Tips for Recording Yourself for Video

Hi, my name is David Leopold. I'm the Director of Photography for Houston Independent School District's Design, Media, and Online team. So you'd like to get a concept, tutorial, or message out to an audience via video, but you don't have a crew or studio. It doesn't have to be complicated or intimidating. Here are a few tips that will help you in your production. While it's common to hold your phone vertically, our delivery systems for video, like HISD TV, YouTube, and Vimeo, present video in a horizontal format.
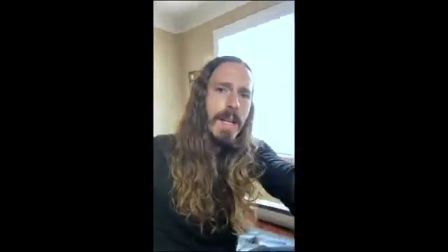(0:44)
So as you'll see, filming vertically doesn't have quite as much real estate as filming horizontally. This is common practice in most cinematography. With all this added real estate, you can also put a diagram behind you or a visual. Nobody likes footage that's shaky and all over the place. It's pretty common nowadays to be able to get cheap stabilizers or small tripods for a fairly reasonable price. A perfect example is something like this. These are fairly common online. You can easily use them for a tabletop tripod, or you can hold them kind of like a selfie stick.
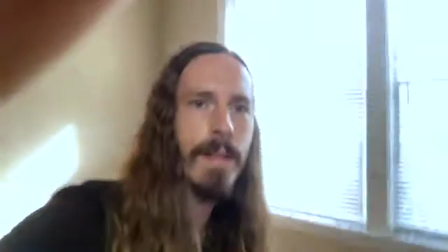(1:26)
But rather than having shaky, unstable footage,
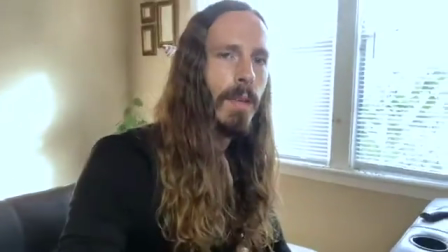(1:36)
you just clamp it in. You can get a little more distance, and you can also stabilize your shot a little more. If you're in a bind and you don't have access to something like this, I've seen people use things as easy as a stool or a chair or a tabletop, and you could even stabilize it with something like a water bottle and take your shot there. Ideally, you'll want to film at eye level. So even if you're in a bind like this, you could stack some books up.
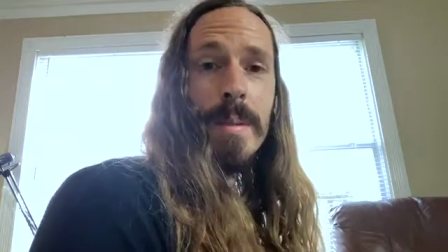(2:23)
And you can get a similar result. Lighting it. Lighting is another important aspect of video. What's the point of a video if you can't see what's going on? Lighting doesn't have to be complicated. It can be as easy as filming next to a window or even a lamp. A very common mistake is when you backlight yourself or your subject. I'm going to turn off this lamp to better illustrate that with my phone.
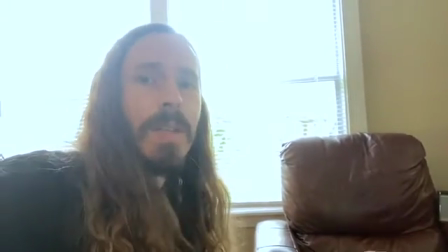(2:53)
So if I'm filming this way with the window behind me, you're going to see a lot of glare and some silhouetting. This is a really simple fix.
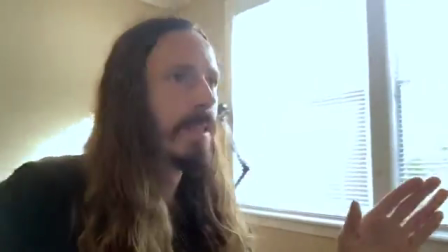(3:03)
If you know the proximity of your light source, simply adjust yourself for a much more appealing visual. If you find yourself in a bind where there's no available light, you can always use the flash setting or the backlight setting on your cell phone or device. Real quick, I'd like to pan you around what I'm doing just so you guys can get a gist of how simple it can be to light something.
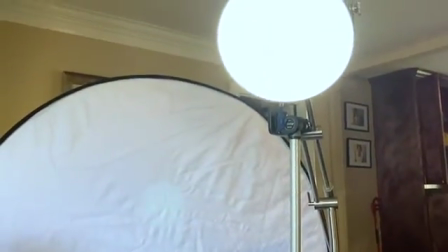(3:30)
I have a simple lamp here.
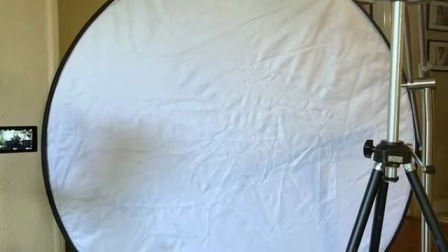(3:33)
This is actually a reflector, but you can use the same thing with foam core or styrofoam.
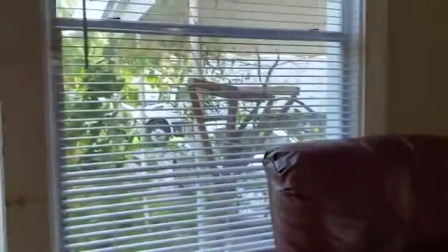(3:44)
This is my camera setup, and to the left of me, this is just some windows.
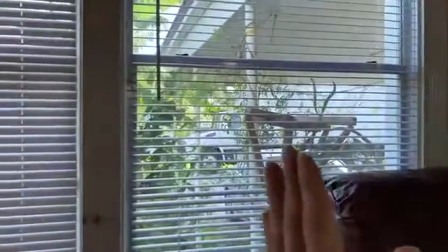(3:50)
I have this one closed for the background, and this one open slightly to light me. Audio is essential. Some might even say it's considered more important than the visual itself. You can achieve great audio with a few simple tips. First, try to find a quiet setting that doesn't have a lot of traffic. Make sure all the windows are closed, the TV is off, and any music is off.